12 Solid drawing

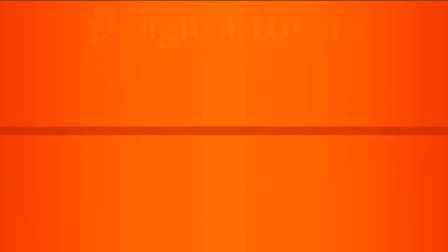0:00 In this lesson, we're going to learn about the animation principle of solid drawing and how we can use it in After Effects.
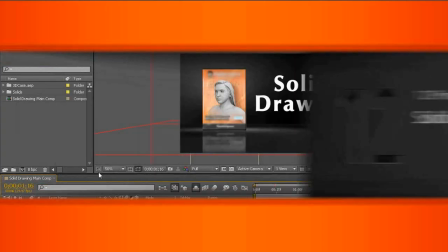0:07 Now, I've opened up 12_begin. Now, most people think solid drawing doesn't really apply in the modern world.
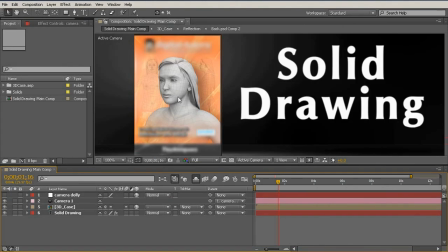0:14 Back in the traditional days, solid drawing was all about creating the shading and maintaining volume and weight and all of these things and light interactions that we take for granted in the 3D and 2D world.
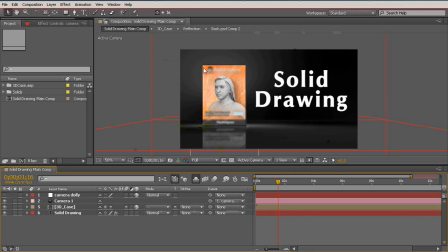0:29 For example, After Effects takes care of almost all of the drawing of our images. However, what we need to remember about solid drawing is it is about volume and about depth. And so we can actually apply this to our composites and to our After Effects projects.
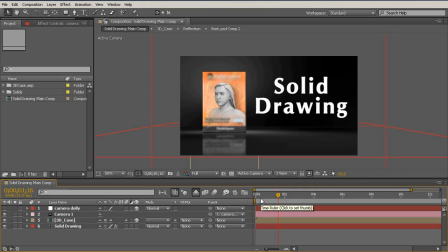0:46 Now, this is a very simple scene we've opened up. You've probably seen this many times before.
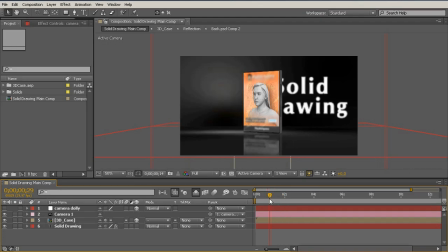0:51 As we play through, it's just some 3D case drawing on some text.
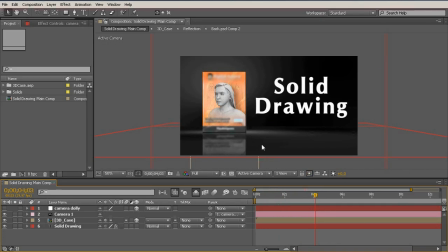0:56 Now, currently, both of these are staring directly at the camera, and our camera angle is essentially at 0. Now, this is not using the perspective, and it is not showing the depth of the scene. So to begin with, let's give our camera a little bit more of an interesting angle.
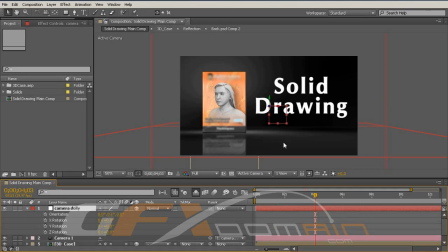1:13 So I'm going to come in here and let's rotate this, I believe, yes, on the x-axis. So we can rotate this down a little bit, and you can see that we're already getting some perspective shifting just from that slight change. All right. We can also come into our 3D case here,
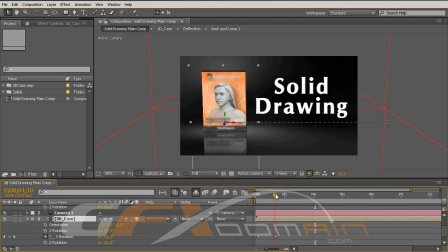1:30 and let's have the last keyframe it lands on rotate a little bit so that it's not ending straight on, or it's not ending looking directly at the camera, but instead it is ending at a bit of an angle. Again, showing off some of that nice perspective lines that we have with After Effects.
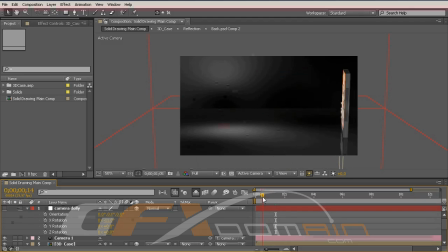1:49 Now, let's take a look at our animation. Okay, it still looks pretty solid. The mask is off a little bit.
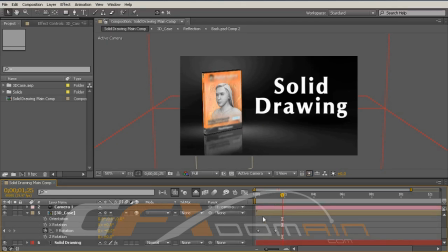1:55 And the solid drawing portion of this, or the text portion, is still a little bit boring.
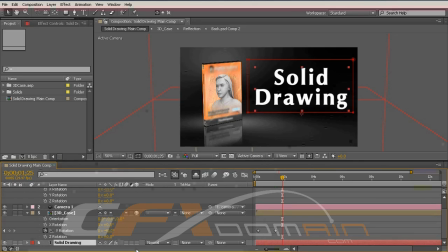2:00 So let's come in here and let's make this a 3D layer. And again, let's give this a little bit of a rotation to show off that perspective that we're working with. Now with this, we might need to reposition it or rescale this text.
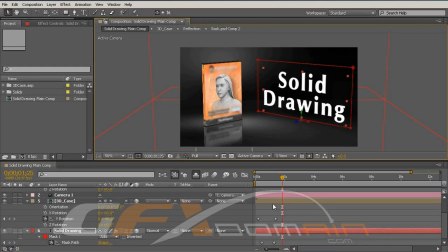2:15 And we're probably going to need to come in and modify this mask here. So I'm going to hit the M key and let's scrub backwards and take a look.
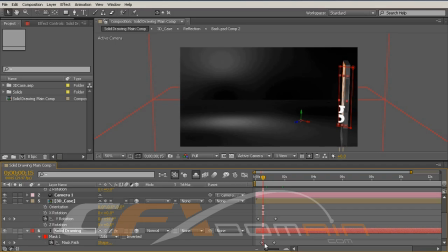2:24 And we can see that we definitely need to modify the mask. So let's pull this first keyframe forward quite a few frames. And let's now scrub forward. And what we want is we want the text to be appearing behind the case.
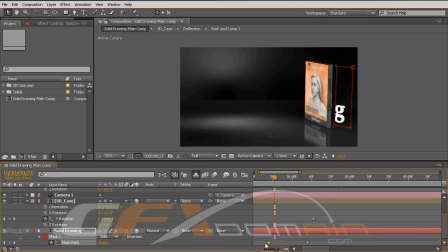2:43 So we might need to pull that mask forward just a little bit. And let's maybe ease in and ease out of this so that we have movement that is a little bit closer to how this case is moving.
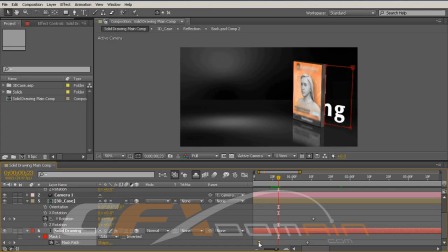2:59 Okay. So we can continue modifying this mask.
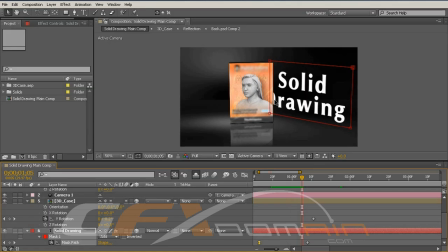3:03 At a certain point, it does go behind the case, so the 3D properties of After Effects will essentially do the job for us.
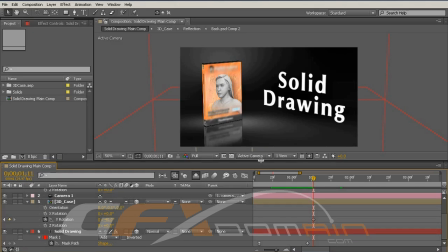3:11 But now we can see we have a much stronger composition, we have some perspective going on, and we have a much more dynamic and interesting shot. Now, to really make this solid, we could add in a little bit of camera motion.
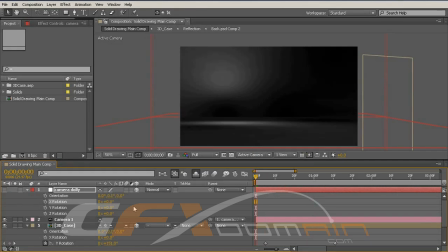3:25 So let's maybe start at the 0x rotation of our camera,
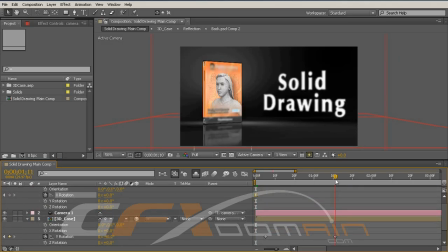3:30 and let's maybe go towards the value we had later of 11 later on,
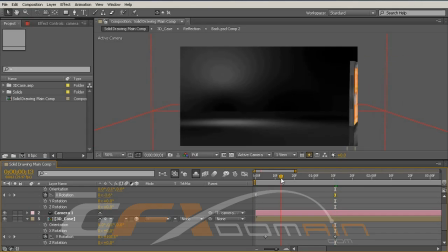3:36 so that we start at a lower perspective, and then as this comes in,
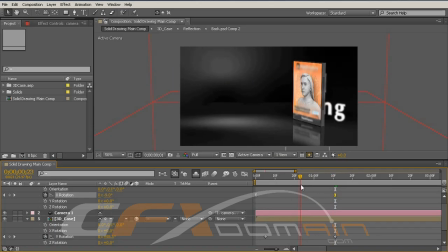3:41 we see all of that wonderful shifting and perspective changes.
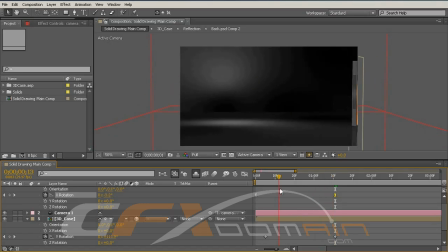3:45 So remember that with 3D objects in After Effects, we have the ability to show off the wonderful automatic perspective we have access to.
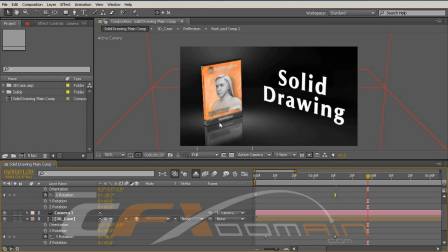3:53 And this ability to show perspective lines and create a so-called solid drawing almost automatically is an incredibly powerful part of After Effects. So remember, the eye does not prefer a flat image.